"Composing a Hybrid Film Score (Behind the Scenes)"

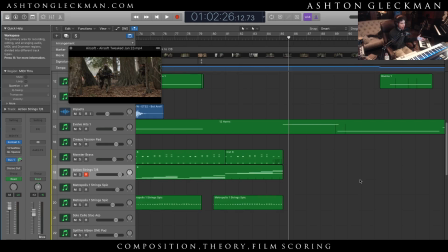But it was just one of those projects where we were sort of a team. We were looking for something sort of leaned towards the direction of one of us, and the director, you know, preferred we go in the direction that he thought would be best for the film, because that's ultimately what it's about, what's going to be the best music for the film, and so that's what we eventually did.
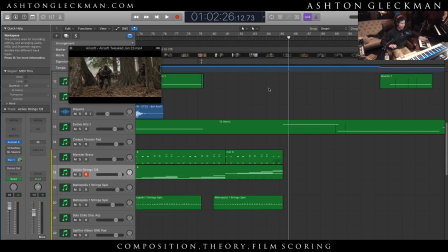I hope that I told the story correctly, Michael. If there's anything that I missed, go ahead and say that, but I love it. Very Henry Jackman-esque. Oh, yes, thank you very much. Henry Jackman is excellent. I love his scores, like Jack Reacher, and I love his recent score for Birth of a Nation, which was so underrated.
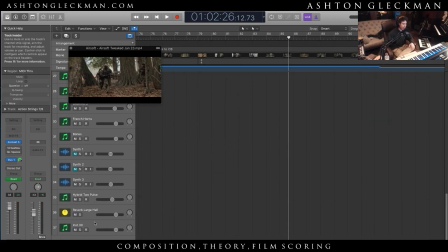Birth of a Nation. It had this...
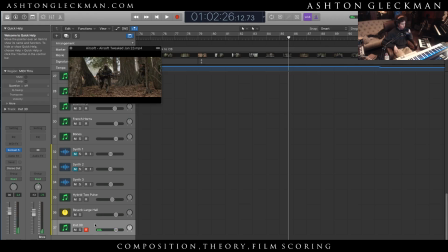this very beautiful, beautiful theme, beautiful score, which you're not totally used to when it comes to Henry Jackman. You've just heard a lot of his action scores, and we got so many beautiful, beautiful scores. Like you have Hacksaw Ridge, this unbelievable theme.
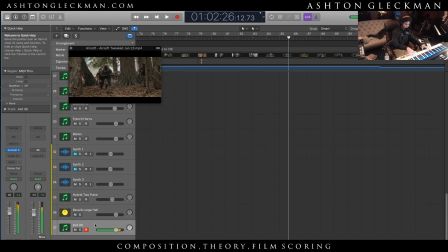Like so many scores that deserve to be nominated for the Oscars, but Lion and Jackie, I mean, really? Come on. Give me a break. Hacksaw Ridge, Fantastic Beasts and Where to Find Them. So many unbelievable scores. I mean, Rogue One, hell. Why didn't that crap get nominated?
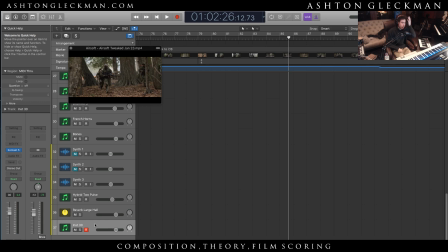But, I mean, I had so many conversations with people about the nominations for the Oscars when it comes to the score. And I couldn't believe what I heard when it comes to, I mean, it's pretty ridiculous. But anyways, I digress.
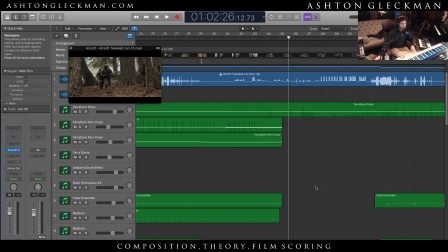I'm going into debatable territory, a very subjective-based field when it comes to chatting about nominations for the Oscars. But what happened, and we have
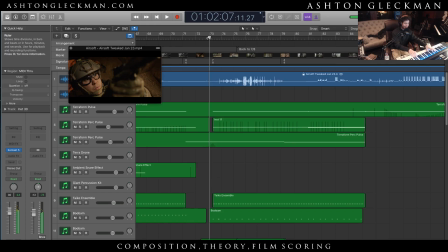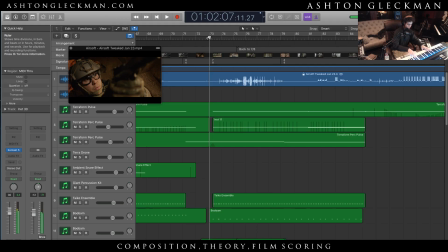yeah. But anyways, good score. But yeah, so like I said, so since this synth patch right here was in 4/4 time, I needed to switch back to 4/4.
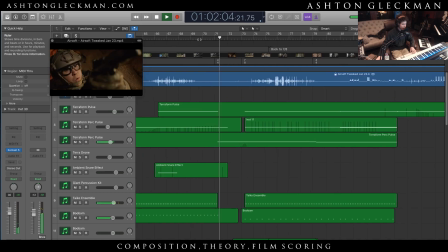So I cut to 4/4. Back to 7/8.
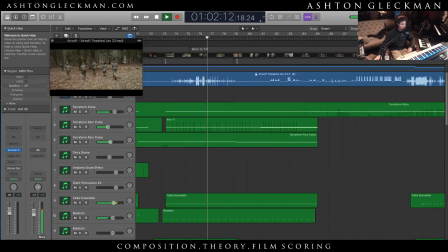That way. Go!
It seemed to fit best.
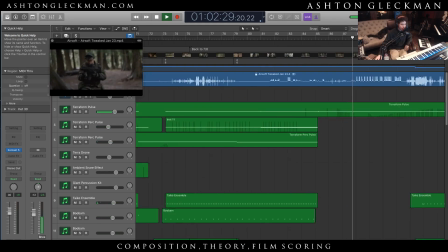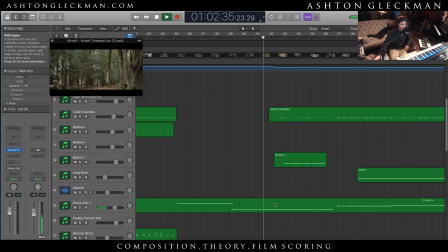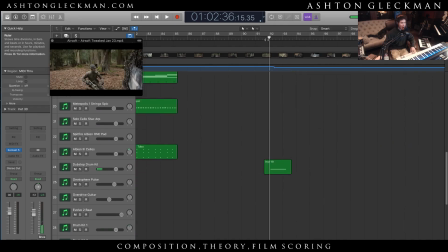So yeah, this awesome sound that I found. It's unbelievable. And it works so well during that slow motion. It was like so like Matrixy.
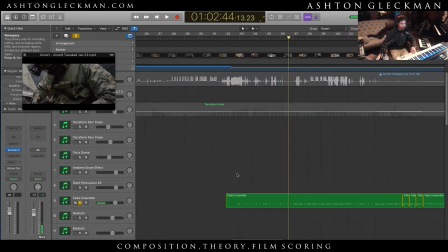Smoke!
So we have these drums which are just sort of like they're very inconsistent. It's just sort of like bum bum bum bum bum bum. And you're just sort of like, where is this going? Right? You have this. It's not totally quantized at all.
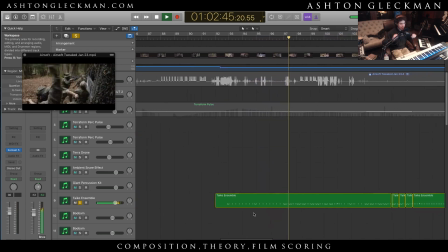I didn't want it to be quantized. I just sort of want it to be lingering. And then we get a little bit more quantized, and we're sort of building. And we see this pink smoke. And it just builds.
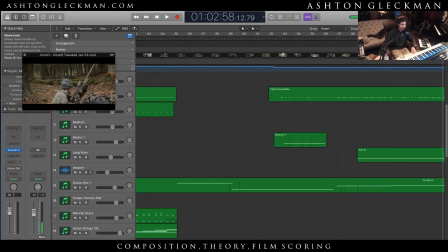And I missed the riser here. But then we have this riser.
Smoke out!
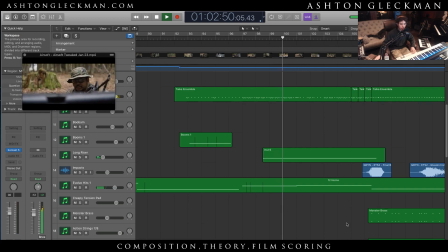Matt, Johnny, go to the right. Here's your shot.